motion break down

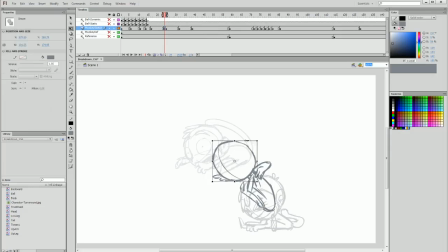[20:37]
I feel like the head is a little too strongly skewed to the left, so I'm going to stretch that up a bit more. And now I'm going to sketch in the features of the face. Wide eyes, still a feature here.
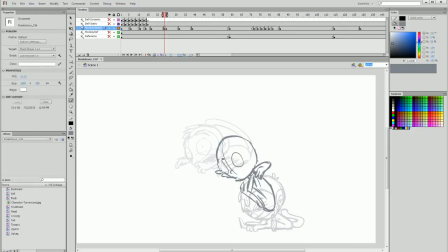[20:50]
I don't want to have too many smears on the face because then it might look too constantly distorted through the motion. So we don't want to overdo it, but we do still want to keep that accentuation. Small pupils to match our first frame. A little more towards the viewer so that they're more noticeable.
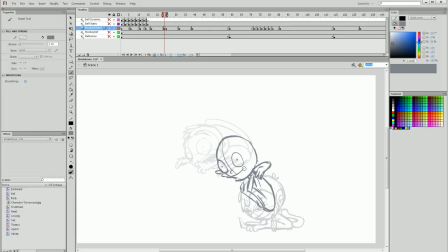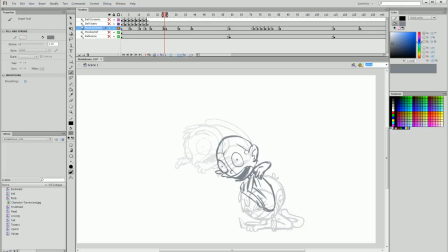And then once again, we can accentuate our motion by moving this little tuft of hair at the top of his head, which is fast becoming one of the most useful aspects of this character's design,
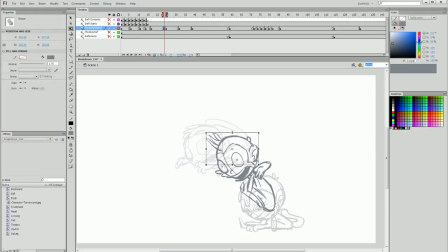[21:40]
along with the tail, as far as pushing the boundaries of accentuating our motion. Speaking of which, this is another opportunity for the tail to show its magic by stretching all the way back behind here through the motion.
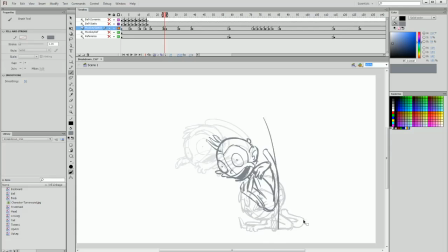[21:56]
And you can see that we have this very hard arrow of the body facing down directly into where his butt is going to be hitting. I do want to rotate him slightly just so that it looks like his butt is heading exactly to where his butt will collide.
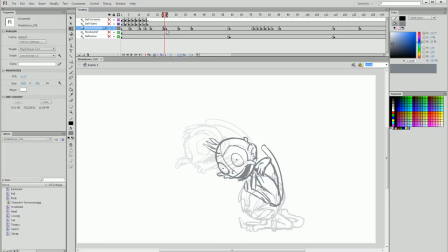[22:12]
So I just want to make sure it's facing the right area. And now I'm going to test the motion by pulling the keyframe into the middle, turning off my onion skin and playing this through. And as you can see, it's already starting to really come together,
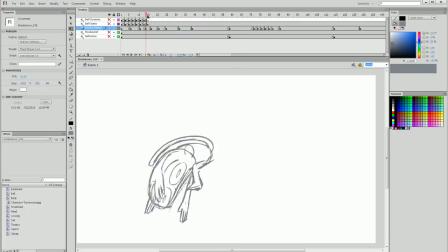[22:25]
and even the expression between these two frames really complement each other through the fall until eventually we get the second hit. One thing I do want to do though is have the head thrown up a bit more. I feel like he's facing too far down here, so I'm actually going to remove the whole face,
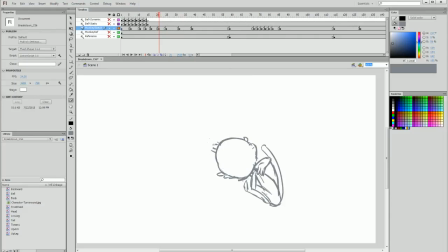[22:43]
and I'll even remove the hairpiece and put it up a bit more, and I'm going to face the entire monkey's head upwards like this and redraw the eyes in. I just want to make sure that this looks alright, so I'll check it first, but I really think this is going to be a better way to go about it.
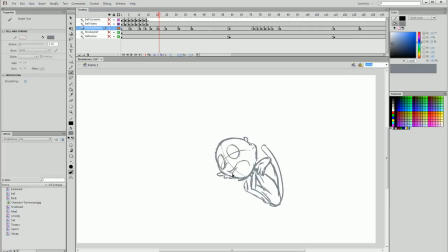[23:01]
Once again, adding in the monkey's open mouth. I'm going to turn the onion skin back on just so I can see between these two frames. And I'm going to draw his lower eyelids lifted up to cover half of his eye.
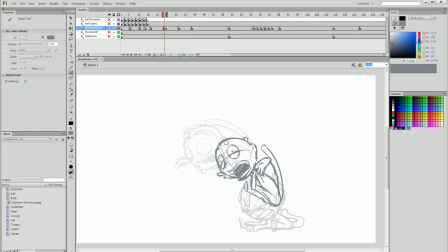[23:20]
I think that accentuates the expression in a way that works well. I also think I'm using the word accentuates a bit too much, but let's pretend that I'm not, and that it's not annoying.
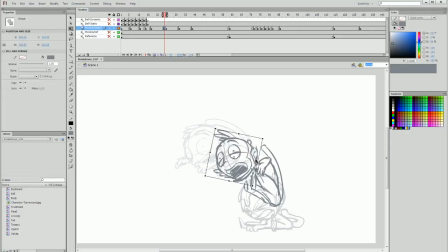[23:32]
I'm almost happy with it. I'm going to rotate the head back a little bit more just so it shows as if it's thrown back a bit further, and then I'm going to reposition the entire thing slightly and then try playing through it with the breakdown frame pulled into the middle,
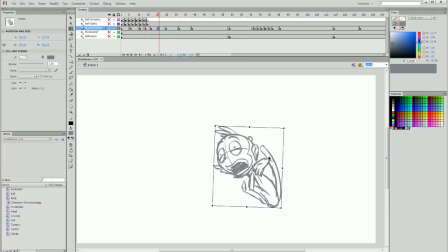[23:51]
and that is something I'm much happier with. I do want this frame to be a bit closer to the ground. Playing through once again, and now is the time to sort of make the major tweaks we want to make, but overall I'm quite happy with how the breakdowns have so far accentuated one
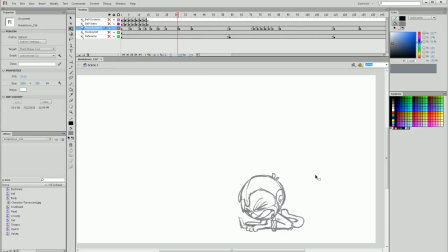[24:07]
of the more major parts of the larger keyframe animation section. So next we have another arc, but this one's a much smaller one, and if I show my onion skin through the arc, you can see the beginning, middle and end of this arc of motion, and it's a much more narrow arc.
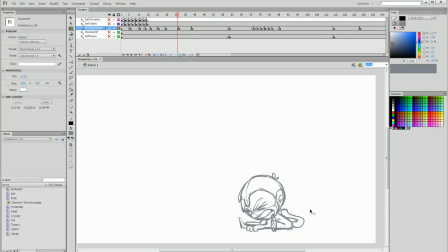[24:26]
So we don't need to over accentuate as much in this section, but we still want to make the most of the motion as possible. And I do want to add a bit of an animation smear between this first and second head position in this arc.